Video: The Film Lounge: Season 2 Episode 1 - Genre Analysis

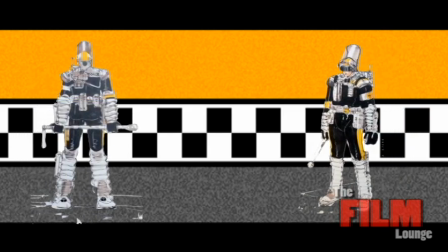(8:41)
On top of this, the armour that the officers wear looks like an advanced form of SWAT gear, which looks both tactical and authoritarian.
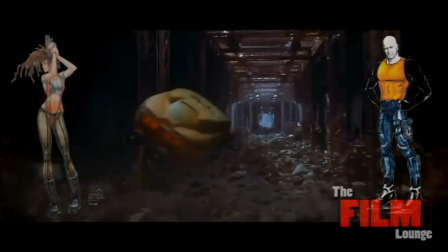(8:49)
The costumes of Bruce Willis and Mila Jovovich are also a good signifier that this film is set in the future.
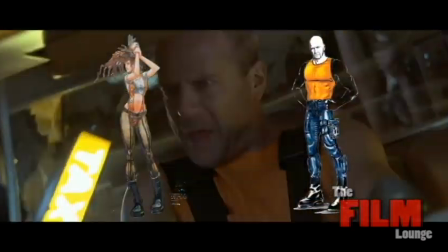(8:55)
Luc Besson sought out fashion designer Jean-Paul Gaultier to design all the costumes for the film,
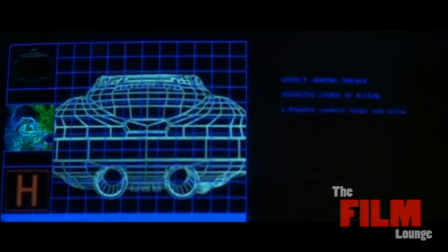(9:02)
giving it a Euro-futuristic chic to once again help the audience make a connection that this narrative is set in the future to help reinforce the traditional conventions and expectations of science fiction.
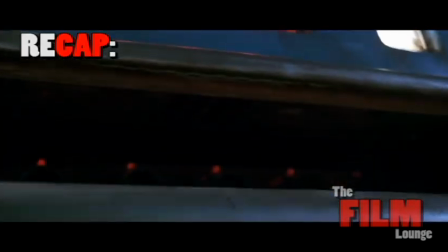(9:15)
So, just to quickly summarise, the film has used a combination of backdrops, settings, costumes,
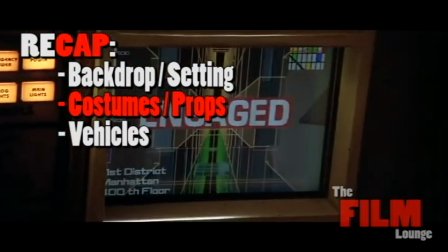(9:20)
props and vehicles to help create a believable futuristic reality that is suited to the science fiction genre.
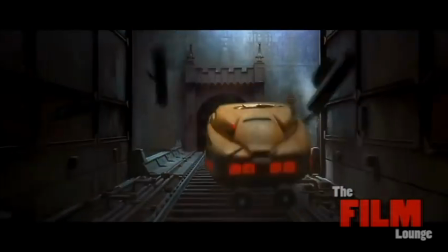(9:27)
None of these things have happened by accident.
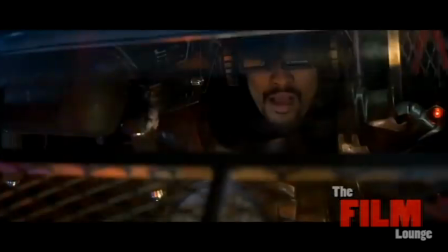(9:30)
Each element has been meticulously planned to help create a sense of verisimilitude for the audience.
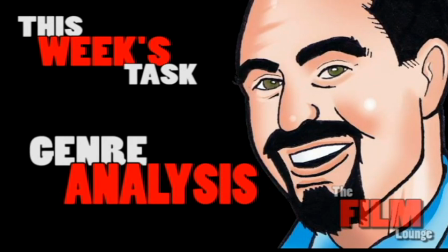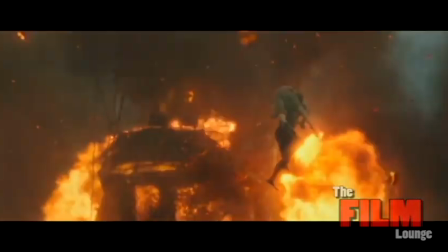(9:44)
So, your first task in the lead up for creating your own short film will be to do your own independent research on a genre of your choosing.
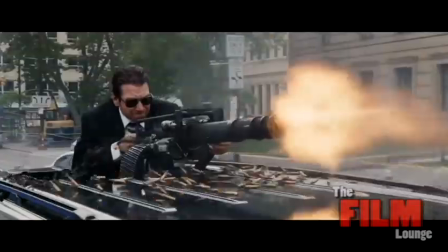(9:52)
You can choose any genre you wish, as long as it's suitable for a school-based audience.
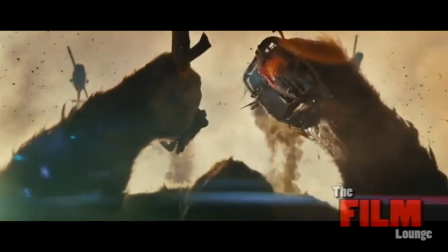(9:57)
If unsure, check with me.
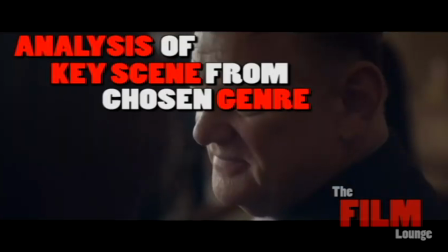(10:00)
Once you've completed your research, you must produce an analysis of a key scene from a film that fits the genre.
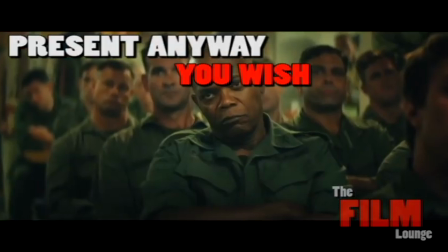(10:07)
You can present this information in any way you wish, as long as it is clear and it educates the people who view it.
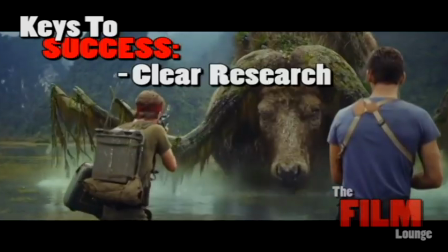(10:14)
Your key to success is clear research and a confident understanding of your genre.
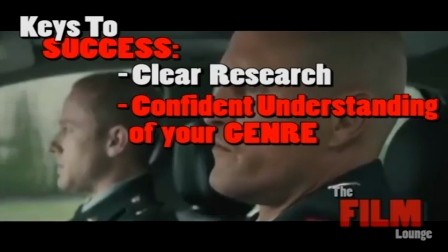(10:19)
I look forward to seeing what you produce. This is Chris Gooch for the Film Lounge, signing off.